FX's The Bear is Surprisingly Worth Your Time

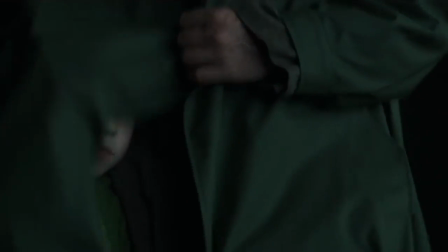0s I've tried to run, I've tried to hide, but everywhere I go, there it is.
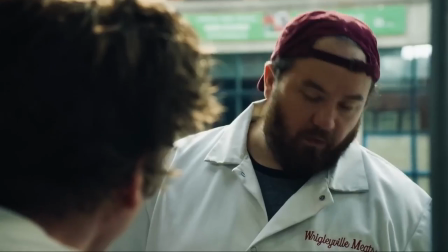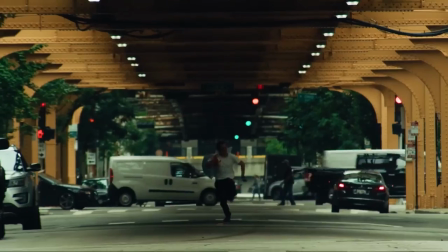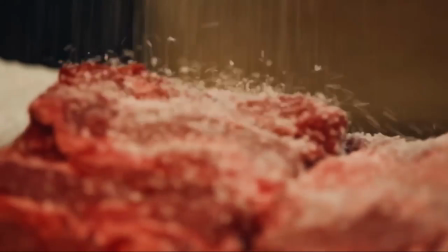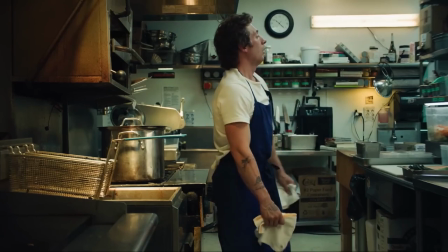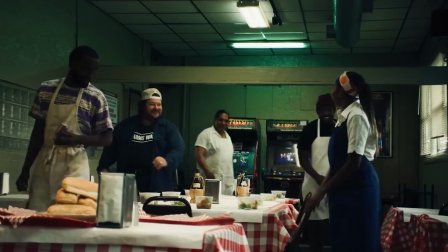30s
FX is the bear. It's a show I've seen advertised all over TV. and here I thought I'd never make a video about it.
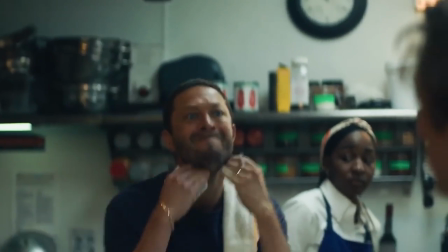36s
The series as a whole was pretty entertaining, but one episode in particular grabbed me by the throat and made my eyes pop out of their socket.
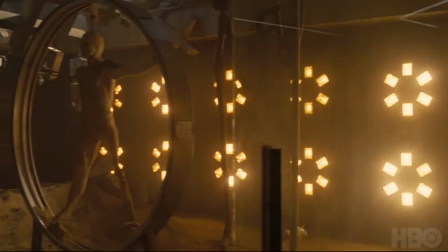43s
I've seen a lot of bullshit television shows over the past few years that are either painfully average or just downright horrendous,
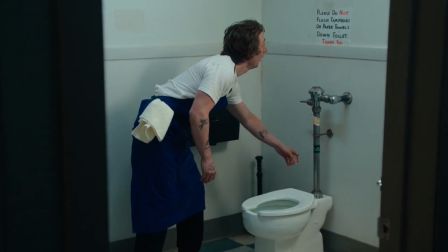50s
so believe me when I say that FX is the Bear has some serious potential to be a great television show.
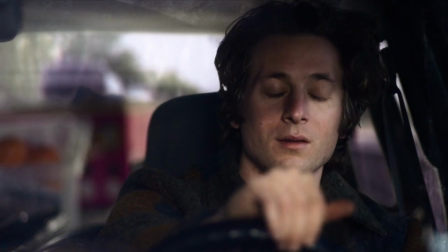56s
The Bear follows a young fine dining chef named Carmen, who goes back home to fix his brother's sandwich shop in Chicago after a painful family tragedy.
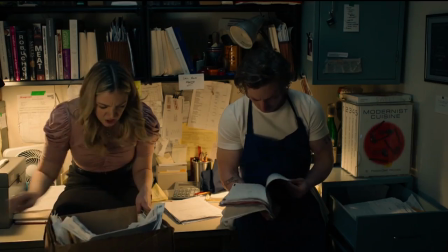65s
Thrust into a new world, Carmen must balance the disheartening reality of owning a troubled business while dealing with family issues and an uncooperative staff,
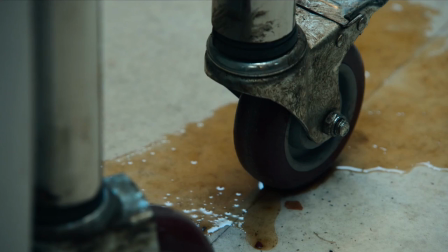73s
all while processing his brother's suicide. The show is also a chaotic look into the glamorous life of working in a kitchen in the food industry.
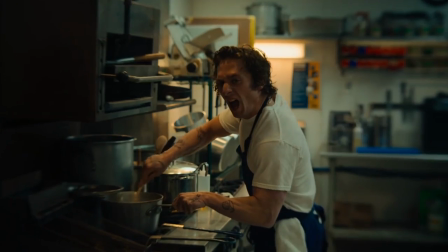81s
Whether you've worked in a nice-ass restaurant or McDonald's, I'm sure those who've worked in the food business can somehow relate to this show in some way.
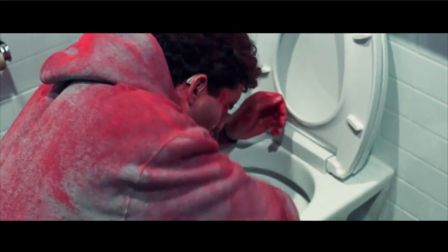88s
The Bear has the same panic-inducing style that the Safdie brothers employ in their films like Good Time and Uncut Gems.
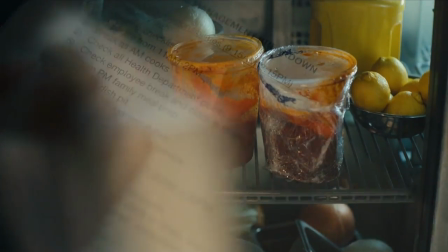95s
A lot of the show is filmed in close-up, and there's also a lot of quick cuts that visually benefit the storytelling.
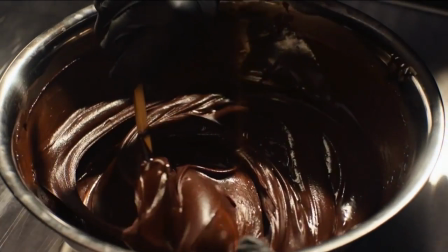101s
For a short-form dramedy series, The Bear has some great cinematography.
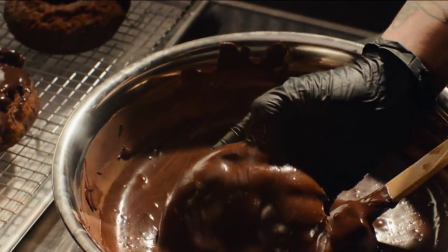106s
Episodes usually run for about 25 minutes to a half hour, and the pacing of the show leaves us viewers salivating for more delicious television.
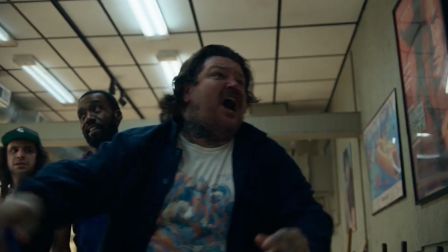113s
Like the mouth-watering dishes in the show, each episode is handled with the utmost care in depicting the harsh reality of working in a kitchen full time.
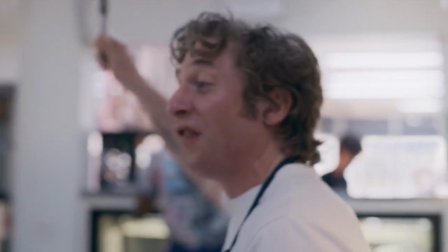122s
Episode 7 titled, Review, is truly a remarkable episode of television that's shot entirely in one take with no cuts.
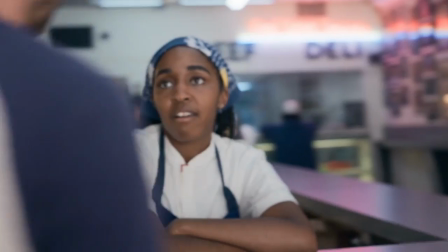129s
I've seen some people on TheBear's subreddit saying there's hidden cuts littered throughout the episode, but stick around cause I got some evidence that'll disprove that theory.
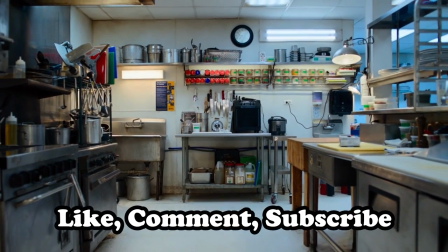137s
Before we go any further, do the things the algorithm likes and let me know what you think of TheBear in the comments below.
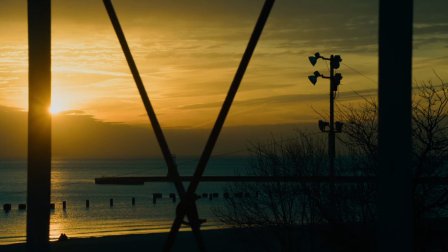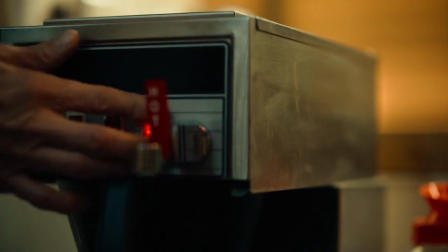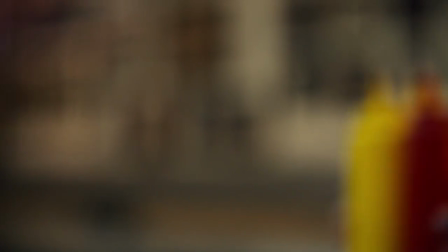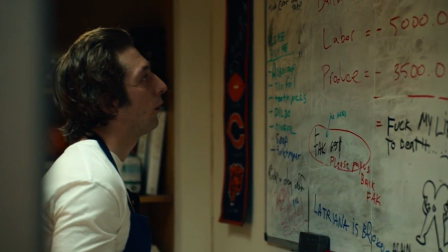160s
The first 2 minutes and 45 seconds of episode 7 are just the opening title sequence,
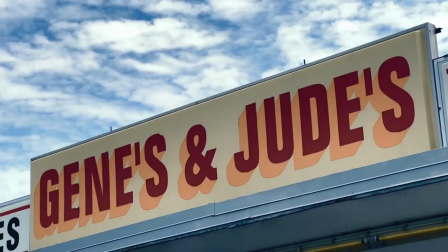165s
and beyond that is a continuous long take that transports us into the reality of the show.
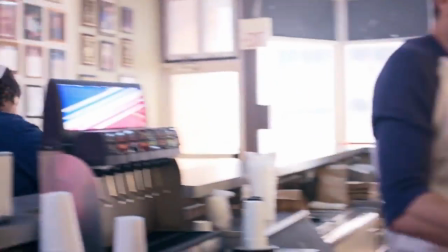170s
Not once does the camera cut away from what's going on in the kitchen, instead we're roaming around the kitchen as if we're actually there,
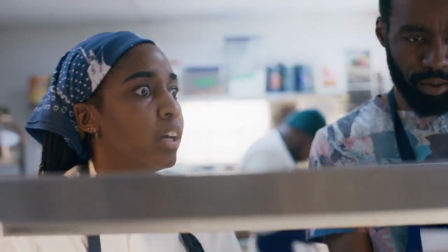177s
watching the frenzied staff drag their feet and trip over the beefy expectations placed upon them by a positive review.
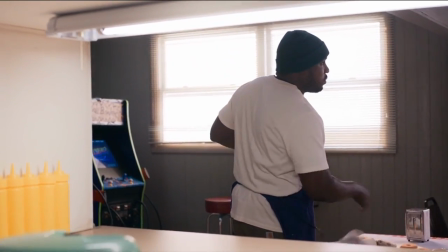184s
Unfortunately the kitchen staff can't handle the pressure of the review and they inevitably crumble because of their inability to communicate.
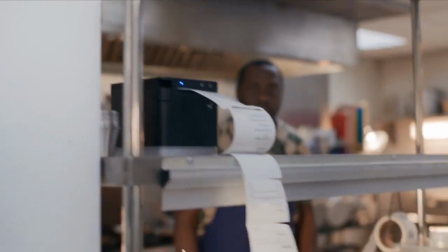191s
Well, that and because Sydney left the preorder option open.
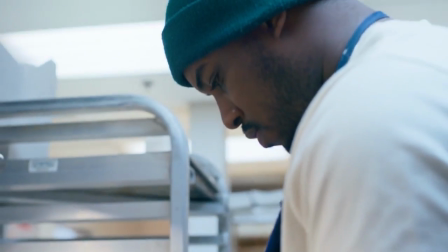195s
Primarily, this episode is filmed in one continuous shot that lets the viewer naturally take in what's happening on screen.
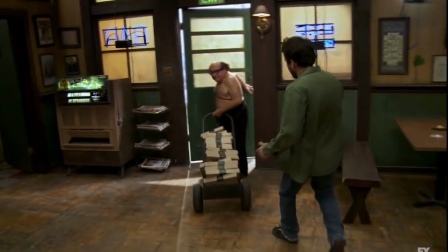201s
Sure, other shows have done something like this. Let's take It's Always Sunny for example. Charlie work is the 4th episode in season 10,
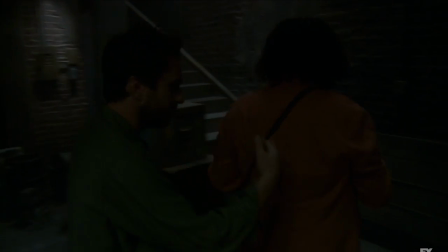209s
and one sequence in the episode maintains the illusion that the camera never cuts away from Charlie as he's duping the health inspector.
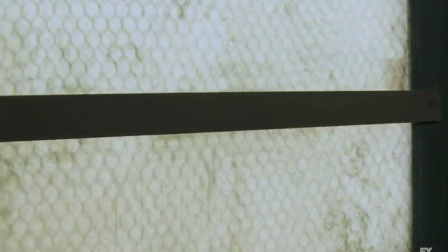216s
Sonny's hidden cuts are pretty easy to spot, but after doing the proper research,
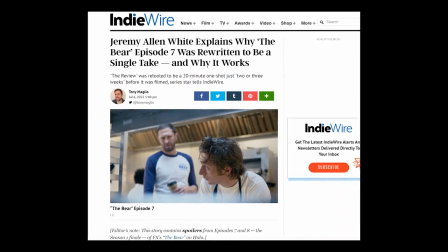221s
episode 7 of the bear was reworked 2 weeks prior to filming, specifically to shoot the episode in one continuous long take.
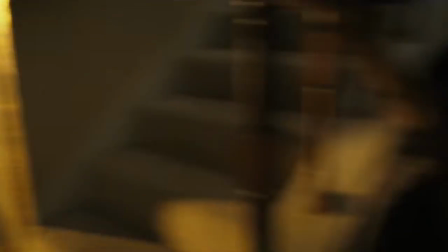228s
The reason why I love long takes so much is because the amount of time and effort that goes into planning them is immeasurable.
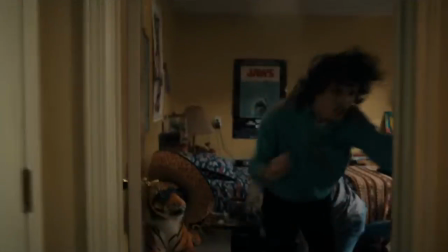234s
Continuous long takes are like a choreographed dance between the actors and the camera where everyone has to hit their marks exactly,
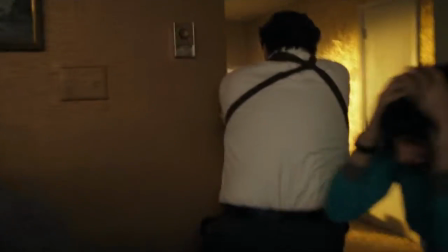240s
and if one person f**ks up, the whole thing is f**ked up.